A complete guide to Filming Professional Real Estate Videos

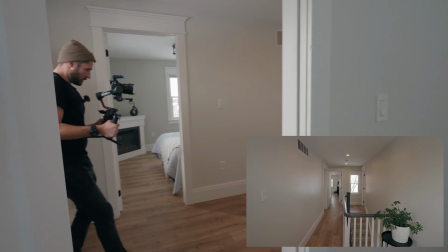28:53 Perfect. And then we're gonna do one shot just kind of going forwards, just to show where we're going in.
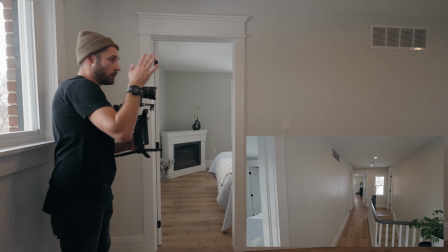29:04 We should do a flip angle, but I'm gonna do one speed shot, me kind of going down into the primary, which is what we talked about in the video.
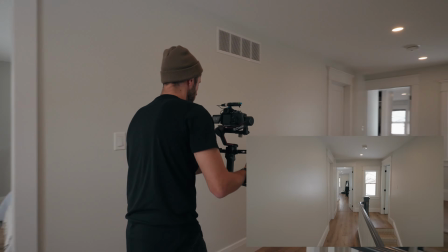29:11 So I'm going to start slow and then I'm going to speed up just a little bit, straight into the primary.
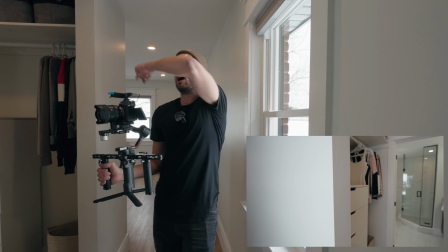29:19 And then that shot will get speed ramped in the edit to cut into the B-roll when we say going into the primary.
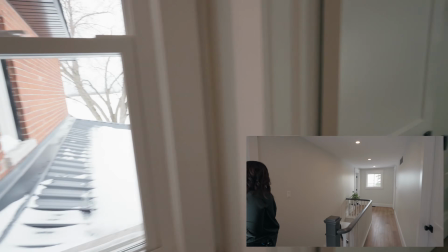29:27 If you want to jump into that room, I'm just going to do one shot coming out of the hallway here. Did you shoot this
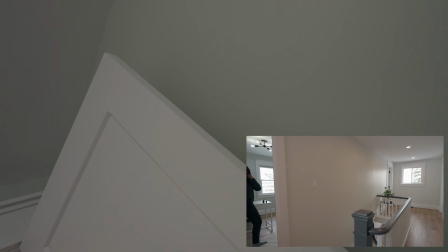29:31 room? Yeah, we did it first. I don't think you did. I talked about how the order of rooms does not matter.
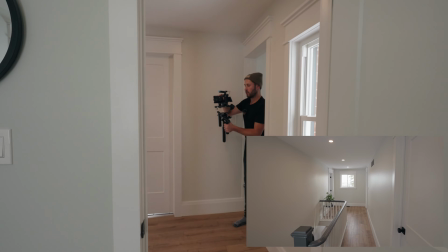29:36 So shot for this is kind of a bland shot on a wide angle, but we need to showcase it.
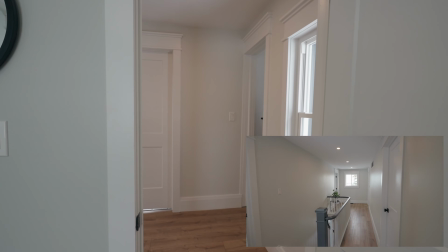29:41 So I'm going to come backwards into the room here, and that's it.
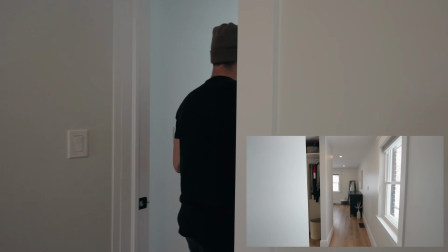29:46 So we're going to go into the primary just from here. We talked about this closet space here, so we need to make sure we utilize it.
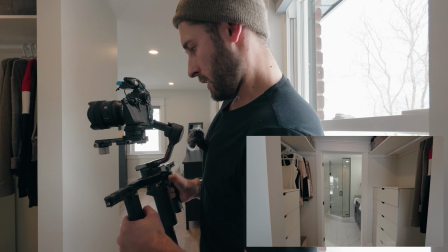29:54 It's going to be hard. There's a little shadow. You can see my reflection in the glass there, so that's obviously an issue.
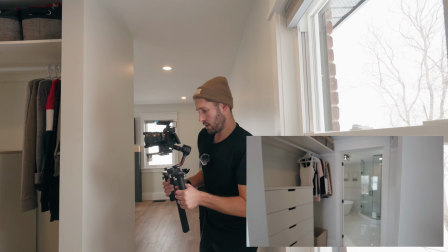30:00 So we've got to figure out a way around that. If I come here and show this angle, that resolves that.
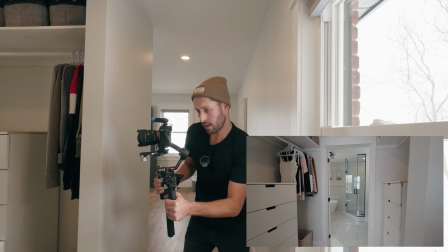30:07 So coming back ever so slowly, that will be our shot.
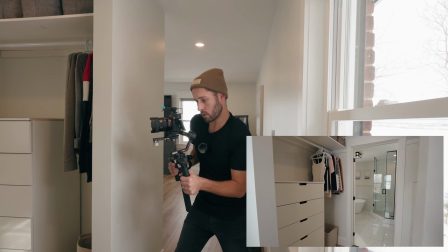30:13 Oh, maybe like that little angle there. That will be our shot for showing the closet. We'll show it from this angle just in case.
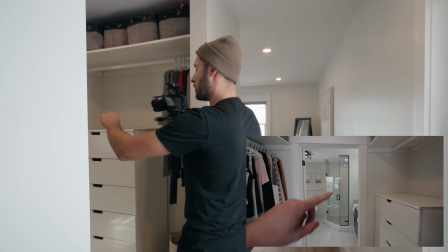30:21 But the camera again is in the glass there, so I probably won't use that. Okay, bathroom.
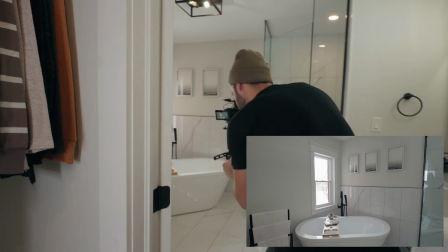30:27 Obviously a beautiful bathroom. Very white again, so make sure you're properly exposed.
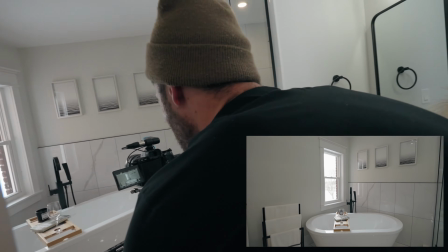30:32 I'm using the center of the wall there, and I'm coming backwards. I am in the glass.
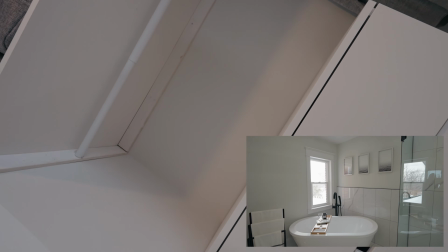30:40 This is going to be a challenging room to, you can see me right here.
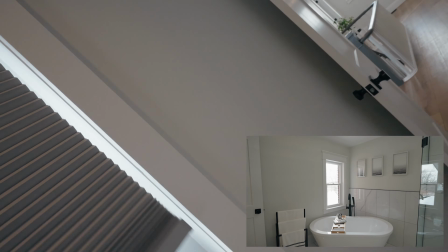30:46 And you can see me. Okay, I'm coming back very slowly.
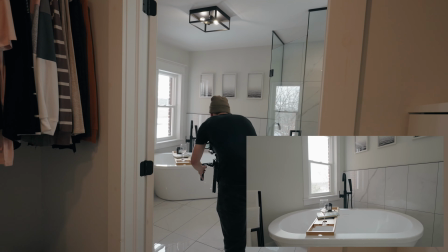30:51 Actually, we're going to go lower because that bath is a freestanding one. It looks really nice.
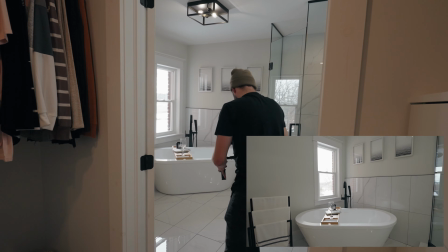30:57 Very slowly moving forwards. Okay, we'll do a shot coming all the way back.
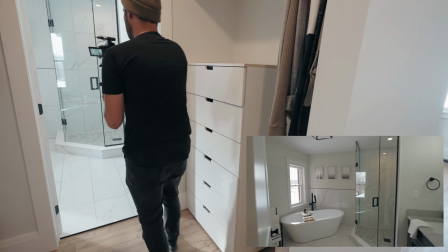31:06 So we'll start in that middle again. Got to be a little bit more, or a little bit faster in that movement.
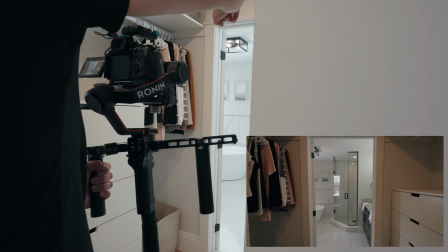31:13 There we go. So you see how I ended with the crosshairs in the middle? That's important. It means it's more of a symmetrical shot.
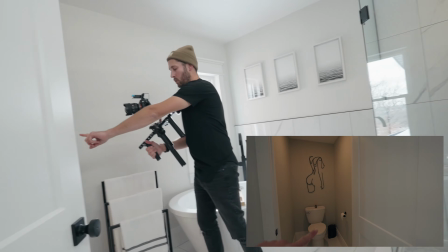31:20 Okay, flip angle. Don't need to show toilets in general. Everyone knows there's a toilet in a bathroom.
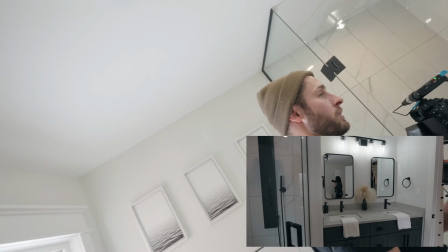31:25 I would not show a toilet if you can avoid it. There's better things to show in a bathroom. There's better ways to utilize the video.
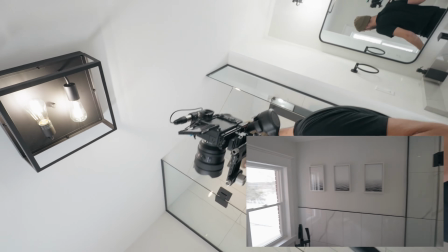31:33 I don't think I'm going to be able to be in there. Yeah, you'll be fine. I'm just showing.
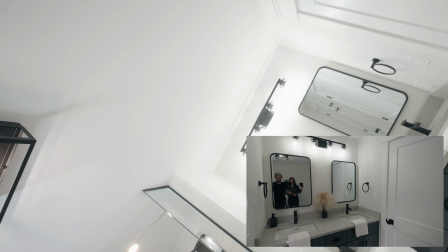31:38 All I'm showing, if you want to come down here, you'll be fine. Just go in that little slot there.
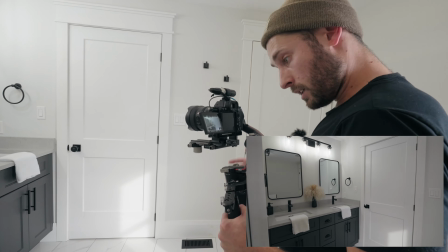31:45 So all we're showing here is the vanity, and I'm just going to do a little tiny, avoiding that wine glass down there, little tiny movement around the side here.
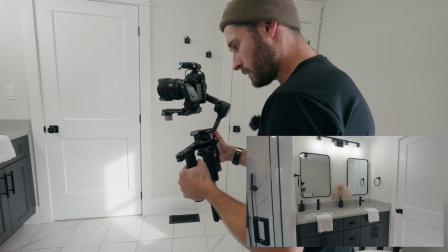31:54 And you see I appear in the mirror there, so I know I can start from like there and then just slowly move.
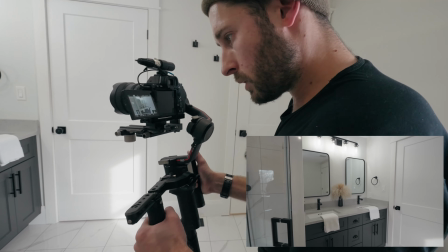32:02 We only need that little subtle movement. I can slow it down even more in the edit. Okay, that's good.
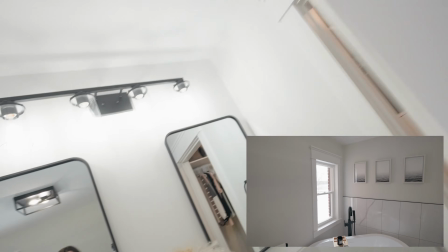32:10 Yeah, you'll have to disappear out for this shot. Just as I'm going to do one angle looking that way, and then we're done in the bathroom. Okay, one angle looking this way.
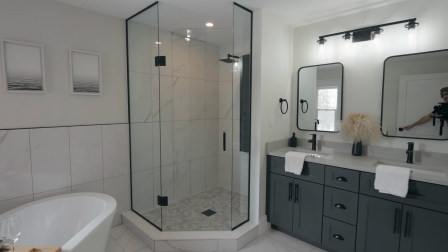32:19 I'm actually going to use this little bathroom enclosed space to showcase the door there.
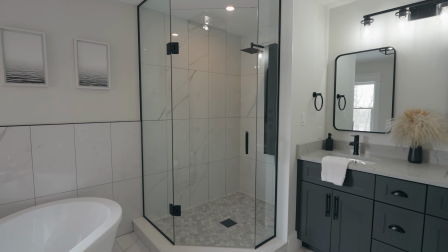32:26 So starting again, corner of the room. Oh, hit the edge of the door frame.
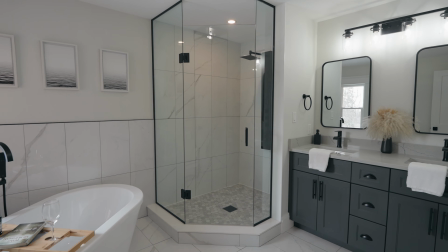32:32 Come back again, very slowly.
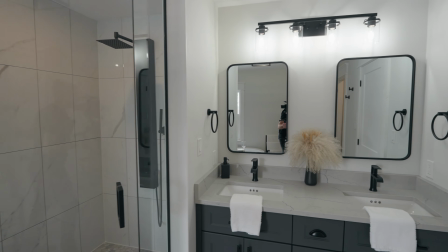32:39 There we go, and that'll do for that shot. All right.
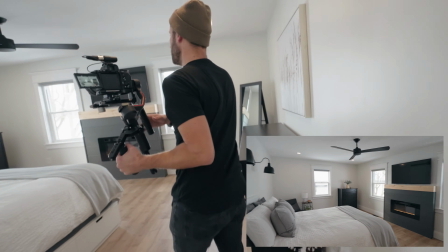32:45 So very straightforward for this room. We're going to use the corner again.
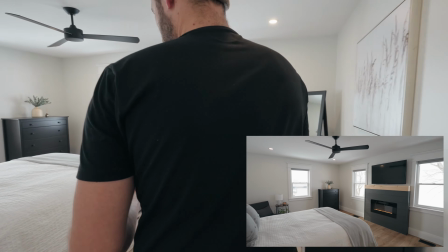32:50 You're starting to notice a trend in the way I shoot. We're going to come backwards and just expose the whole room, coming around the edge of this door frame right here.